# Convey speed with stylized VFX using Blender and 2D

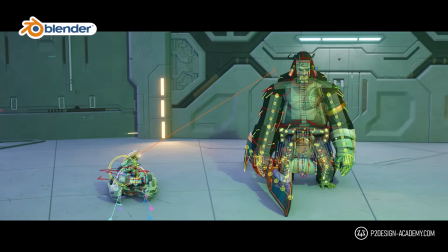244s
If you want to learn animation, rigging and much more in Blender, discover my extensive courses on P2designacademy.com.
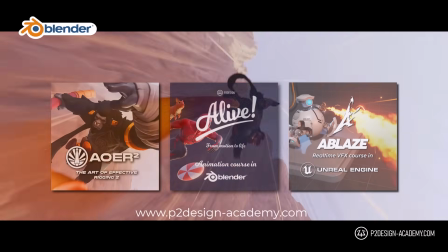253s
Learn actual professional techniques or enjoy all my exclusive free character rigs only on P2designacademy.com.
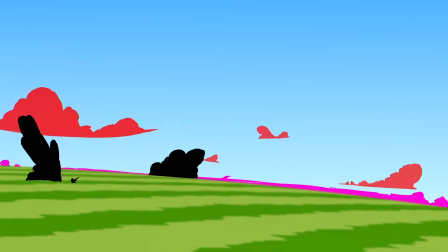261s
Since I didn't want to use speed lines on this shot, that would have made it a little too busy and wouldn't fit the overall style of the shot,
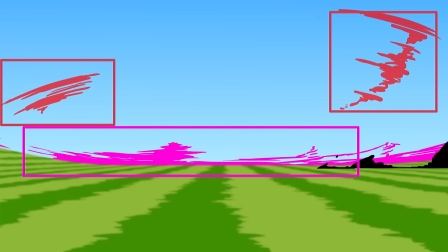270s
I was left with the background elements to convey speed,
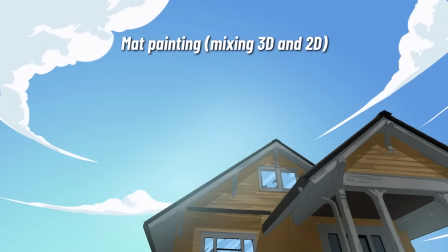274s
but I didn't want to draw complex moving background referencing the previous shots, like houses, electric poles, trees and whatnot.
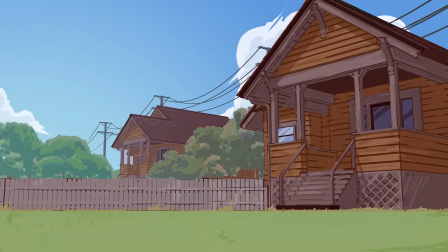282s
What's way easier is to create simple shapes and silhouettes that make you think of these assets and then smear them.
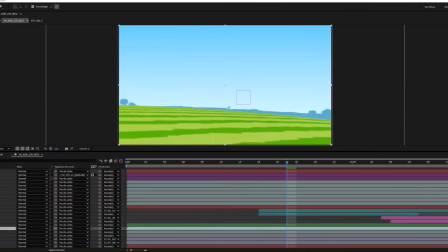290s
The benefit of using silhouette is that you can fake atmospheric perspective by blending them with the
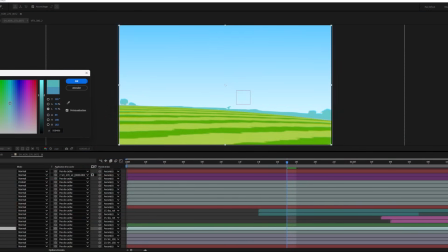297s
sky using a solid color fading as the assets are further away from the camera.
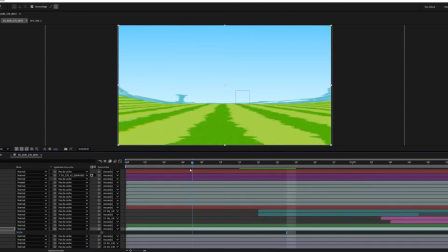302s
We kind of recognize the asset featured in the shot, so it doesn't feel like it takes place somewhere else.
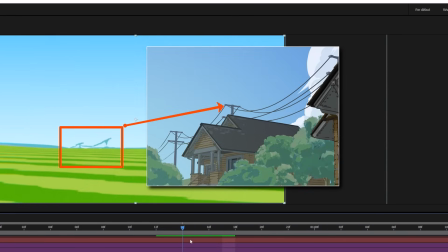310s
But we don't have to draw details or use perspective.
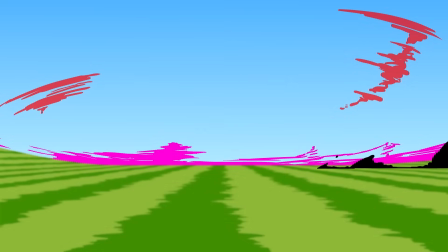314s
Then, when it comes to design, we want to smear these shapes to fake speed and motion blur.
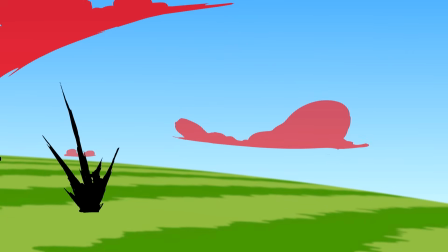321s
And when it comes to hand-drawn VFX, we tend to use pointy tone and sharp shapes for fast
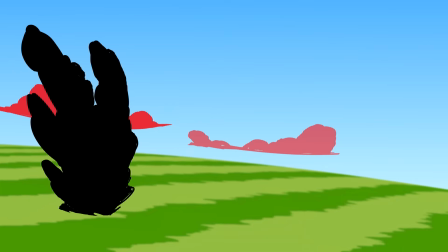328s
elements and rounder and more defined shapes for slower elements.
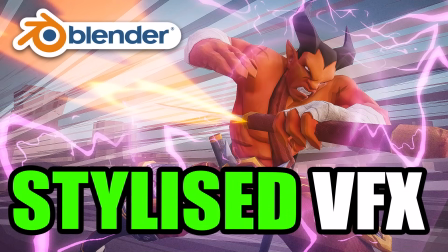333s
Check this video to learn more about designing 2D VFX with Blender Grease Pencil.
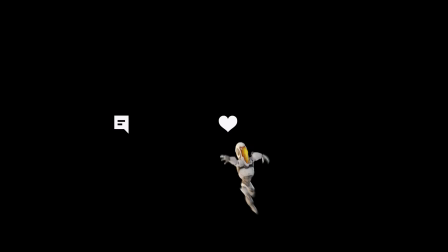339s
If you're enjoying this video so far, please consider liking it, leaving a nice comment and subscribing.
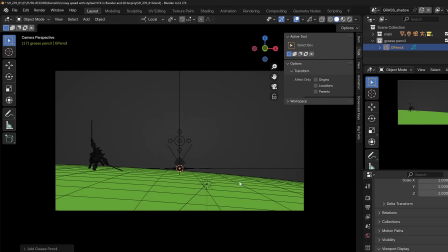345s
I used Adobe Animate for the 2D VFX because I feel more comfortable with it,
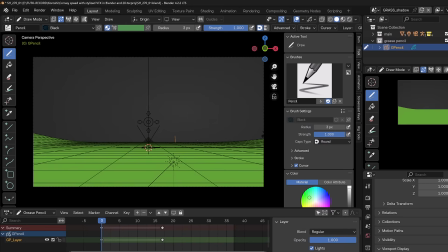351s
but the workflow is the same as if you were to do it in Blender.
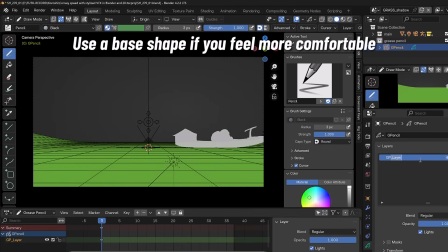355s
You can start by creating a reference layer if you feel more comfortable doing so with well-defined silhouette,
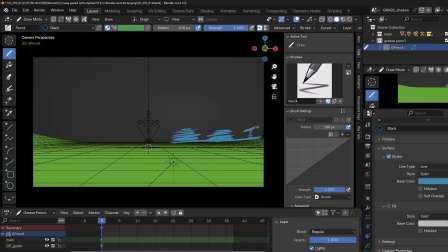362s
and then for that style you can use a thick grease pencil stroke with full transparency to redraw these shapes with horizontal lines that follows the flow and perspective. After a few drawings using large spacing, you get the result.
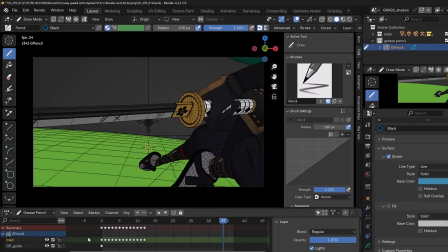380s
I used the same effect on both the background and the clouds.
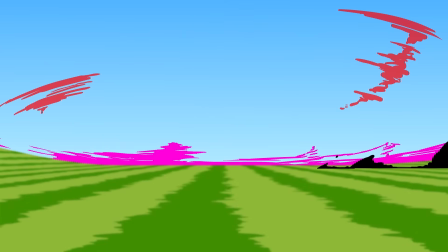385s
T on these frames how we barely understand the cloud silhouettes as I used the smear effect we just talked about.
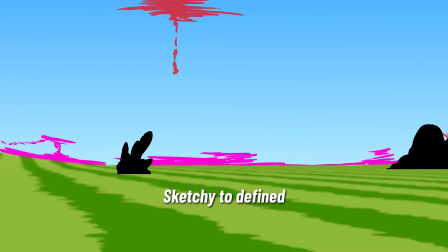394s
But when the motion switched from side to forward, everything stabilizes for a few frames and we now see a house,
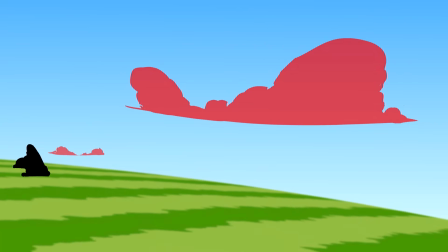403s
a tree and whatever was in the background as clear silhouette that disappear behind our faked Earth-sized ground.
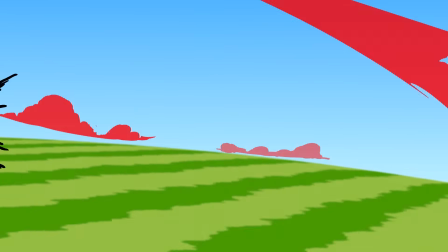412s
Again, that's a neat trick not to have to draw these elements anymore.
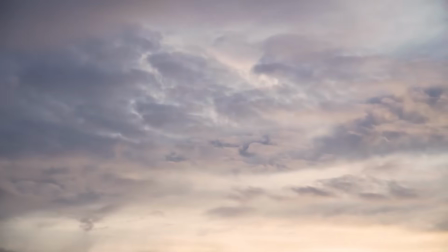417s
When traveling, you may have noticed that the bigger and the further an object is, like clouds, the slower they move.
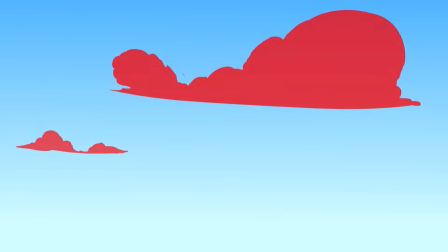426s
Well, make them move faster. The trick here was to distort them as if they were seen through a fisheye lens.
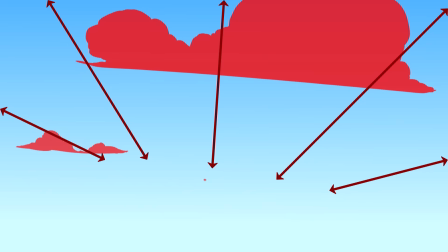434s
It's a little harder to design and animate, but you get more dynamic shapes.
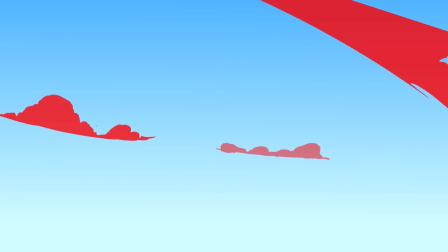438s
And moving them fast with that kind of distortions feels a little more natural, and I think it's a pretty badass effect.
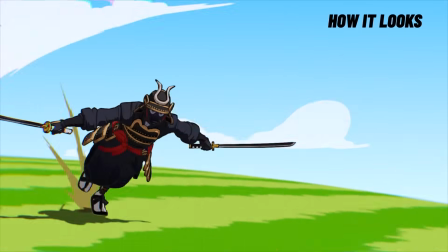447s
We do identify them as clouds, so our brain is strict and we can feel the speed.
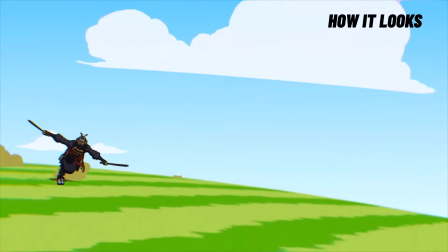453s
The last trick is exaggeration.
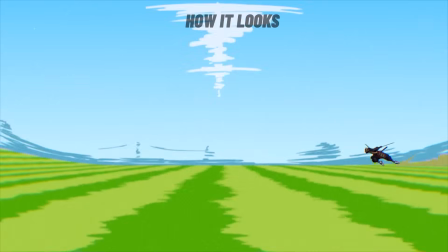456s
If you were to run that fast, the strength applied to the ground to get such momentum will be quite exceptional.
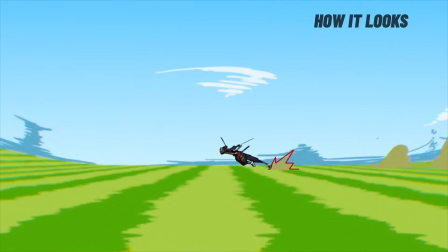464s
That's why I added this big puff of dust. It creates a visual pattern that lets us know where the character was on the previous frame.
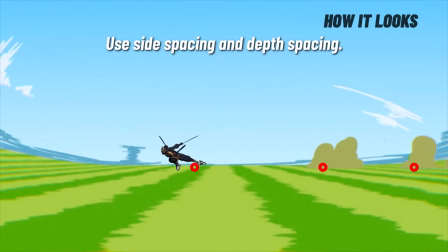473s
So animating them with large spacing conveys even more speed.
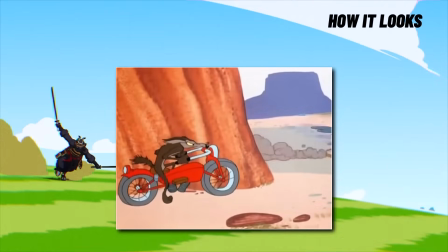479s
And, well, you know, in all cartoons, when you run fast, you make dust.
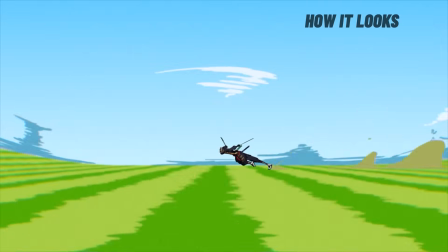484s
This effect was directly drawn in the shot. You can do it with a single grease pencil object and draw from the camera view.